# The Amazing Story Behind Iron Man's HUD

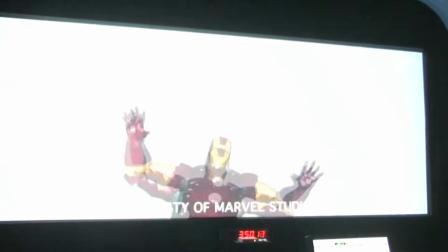[3:59]
So if they were going to do this, the VFX artists at The Orphanage, the studio who now had the responsibility to build this HUD,
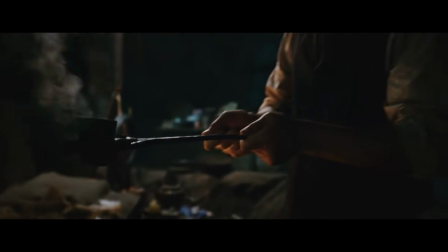[4:05]
were going to have to very carefully design this HUD and methodically build it in a way where they'd not only deter the audience,
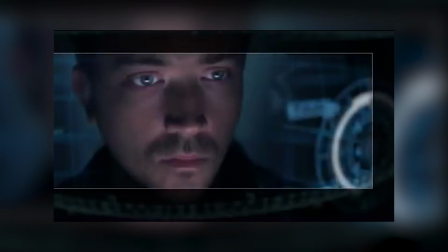[4:11]
but instead draw them in. And with this in mind, this is where the design process of the HUD could really begin.
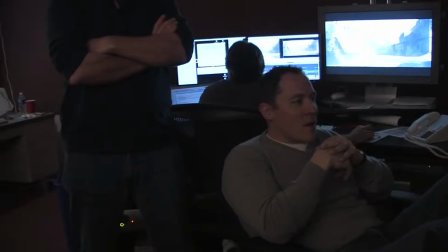[4:17]
Now, they realised early on that what they were building here was more than just a typical visual effect.
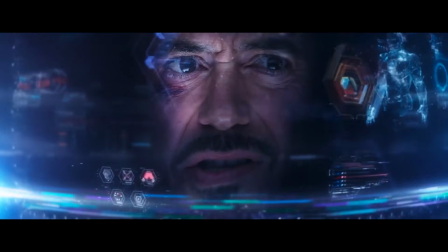[4:23]
This HUD they were developing was basically a piece of hardware. This was supposed to be a device which allowed for human and computer interaction,
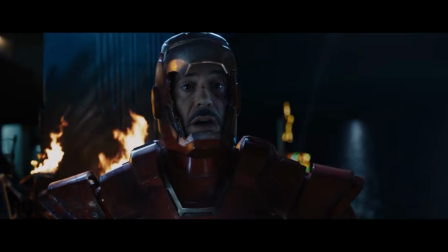[4:31]
which has the purpose of allowing its user to connect to flight and weapon systems inside of the Iron Man suit.
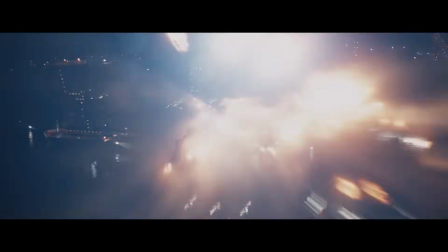[4:37]
And therefore, to keep the effect realistic and believable, it had to logically operate as such.
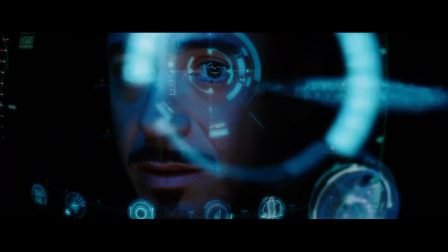[4:42]
So, the first thing the VFX artists wanted to nail down was the HUD's layout, because this would set the baseline of several aspects of how this piece of hardware would function.
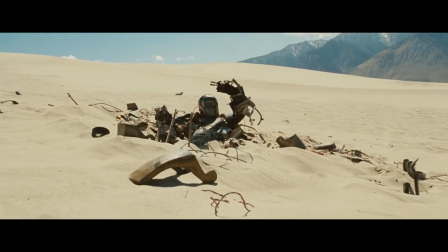[4:51]
And therefore, the VFX artists set off concepting different HUD designs.
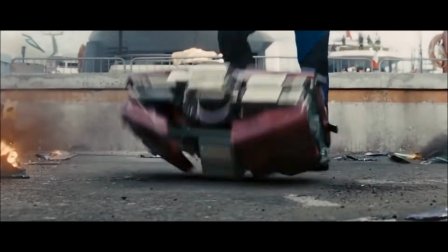[4:54]
And, like all good VFX, they looked to the real world and tried to see if there were any actual HUDs they could reference as the guiding philosophy for Tony's HUD.
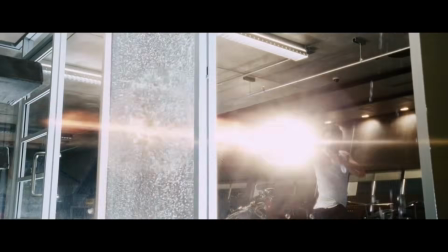[5:03]
But with Tony's tech being so advanced and 2007's HUD technology being so underdeveloped,
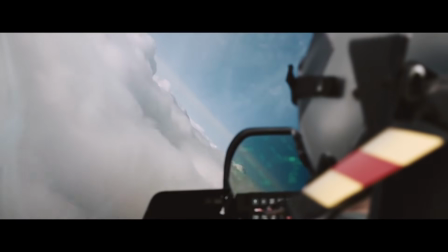[5:09]
there wasn't really much they could look to in the real world. The only examples they could really find were the HUDs in military jet fighters,
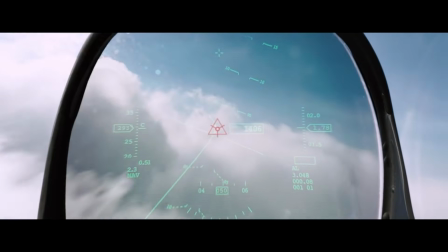[5:17]
where in the windows of their cockpits, the jet fighters have a HUD for the pilots to utilise.
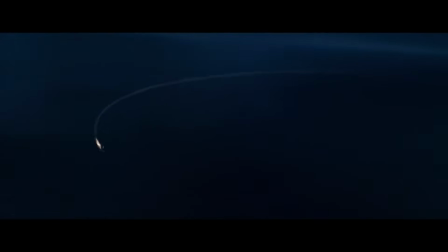[5:22]
And this can be seen manifesting itself in a few scenes in the movie, particularly where Tony is learning to fly and is using the HUD's instruments to do so.
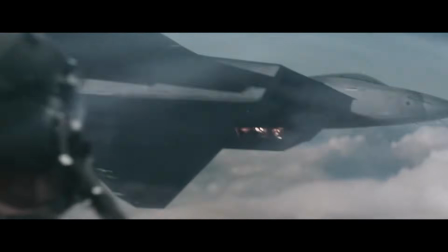[5:30]
But these jet fighter HUDs did have a limitation.
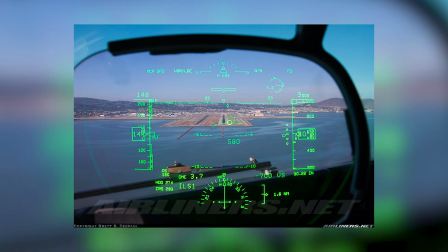[5:32]
Rather than being a cool and futuristic piece of technology, these HUDs were instead a very rudimentary and military-grade piece of hardware,
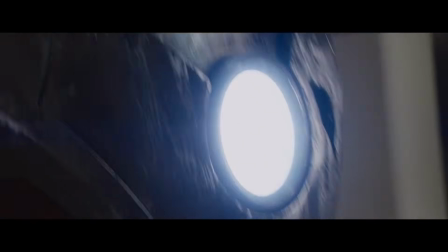[5:40]
and therefore they weren't really a good reference when you're trying to make something with the flash and flare that Tony would design.
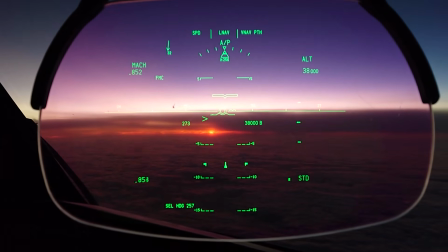[5:46]
And more so than this is that these jet fighter HUDs were completely static and they didn't move,
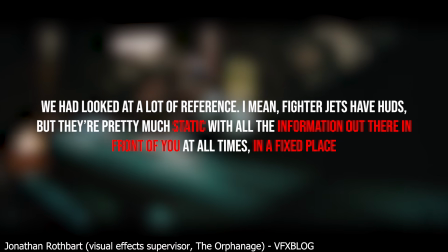[5:52]
which imposed a hard limit on the amount of information they could portray on the screen, because when the screens were full,
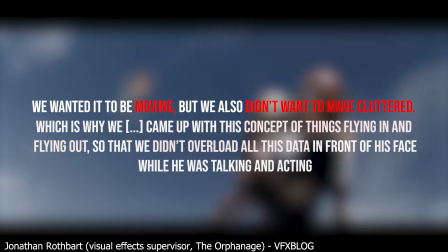[5:58]
they were full. So there was no way that lots of information could be portrayed on these jet fighter HUDs.
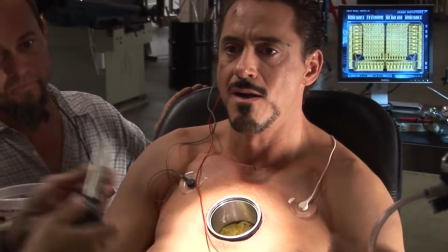[6:03]
And this really wasn't what the VFX artists wanted from Tony's HUD.
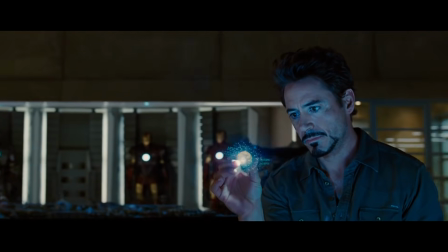[6:08]
With Tony being an inventor, they wanted him to have access to as much information as possible,
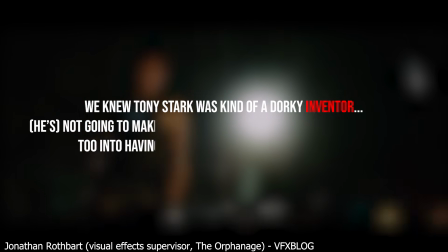[6:12]
because they knew he's the kind of guy who's going to be obsessively monitoring and refining his suit.
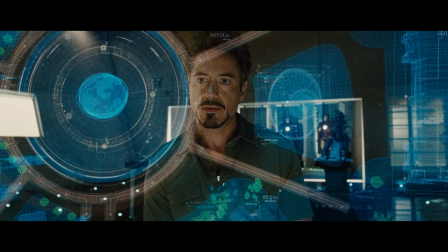[6:17]
And because of this, a character like Tony is going to want to see every byte of data he possibly can.
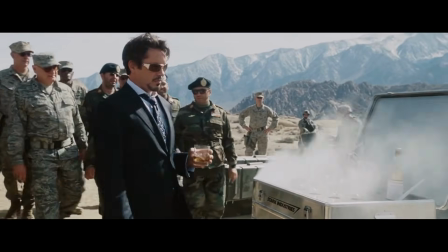[6:22]
And so this presented a bit of an issue for the artists, because in order to characterize Tony like this,
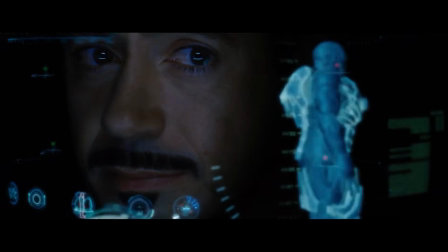[6:28]
they needed to cram as much information onto this HUD as possible.
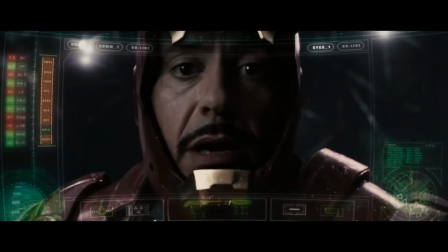[6:32]
But at the same time, they had to make sure that there wasn't so much data on the screen that it would obscure Tony behind it.
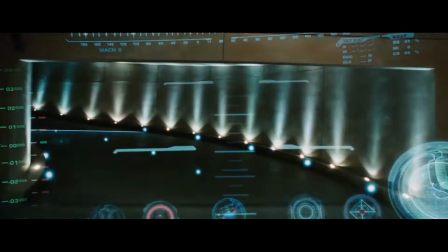[6:38]
Because if you can't see Tony, then that would defeat the entire point of these HUD shots.
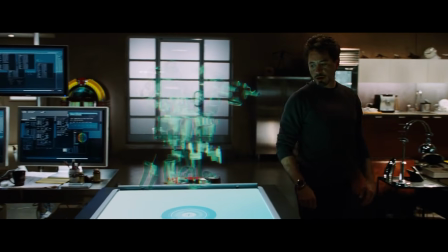[6:43]
So they set off to find another reference, one which could better direct the overall layout of the HUD.
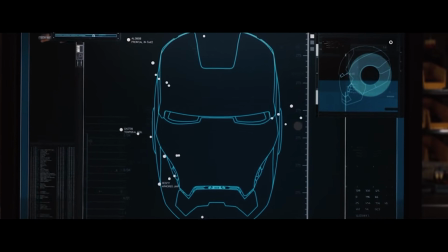[6:48]
And eventually they settled on the desktop of a computer,
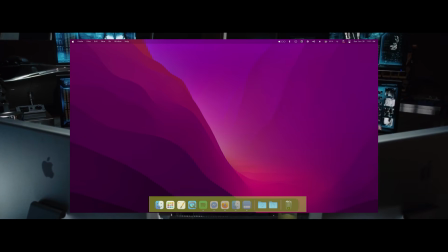[6:51]
referencing the dock at the bottom of the screen and building a complicated widget system that would sit in this dock.
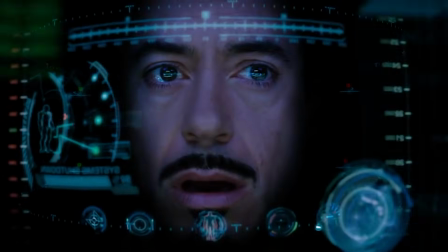[6:58]
And it was this widget system that was the key to creating a successful layout, because by using this system,
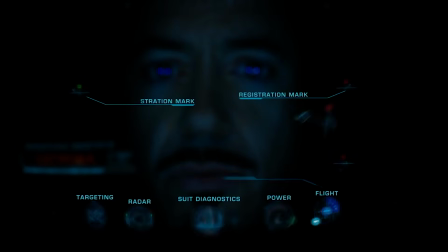[7:04]
they could believably compress mass amounts of data into these small widgets, which, at a simple command from Tony,
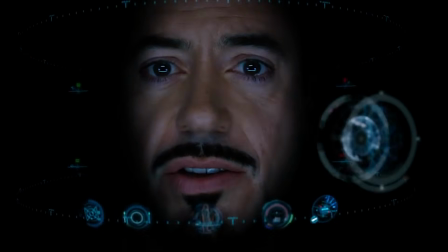[7:10]
could then expand and deliver set amounts of vast information to him.
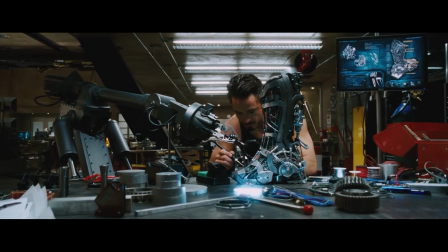[7:14]
And these widgets were brilliant because they enabled a really natural and stylish way to keep the clutter balanced out inside of the HUD,
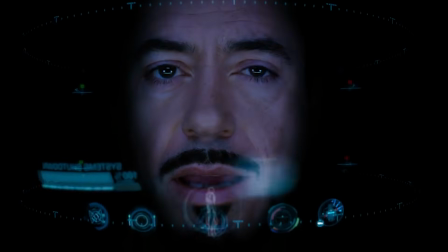[7:20]
letting Tony have access to the vast arrays of data he needed, but only what was relevant to him there and then.
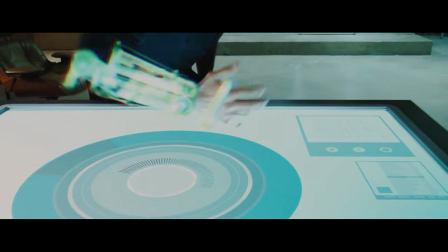[7:26]
So computers perfectly provided the reference point for the HUD's general layout, and the widget system controlled how large amounts of data could be shifted around with ease.
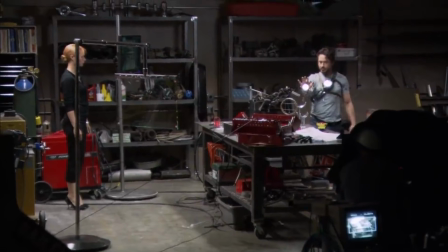[7:34]
But as for the rest of the HUD's design, the VFX artists were still struggling to nail things down.
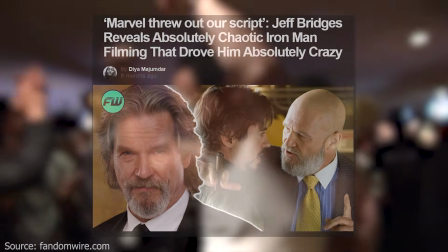[7:39]
The entire behind-the-scenes production of Ironman was infamously chaotic and unguided,
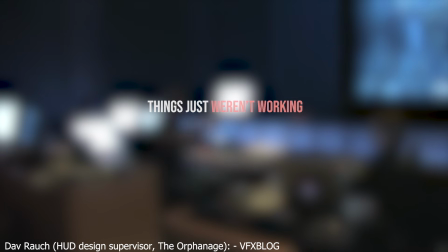[7:46]
and this inevitably spilled out into the production of the HUD, causing miscommunication between departments, conflicting feedback,
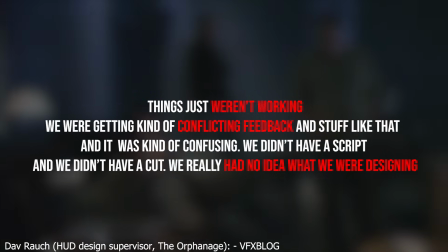[7:52]
and even going as far as making it so that the VFX artists couldn't even get access to the script or to the edit of the film
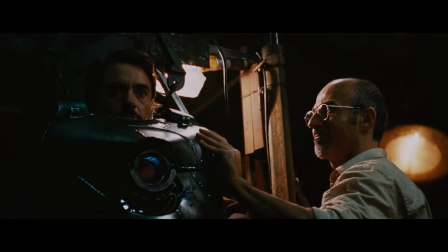[7:59]
they were trying to make the VFX for.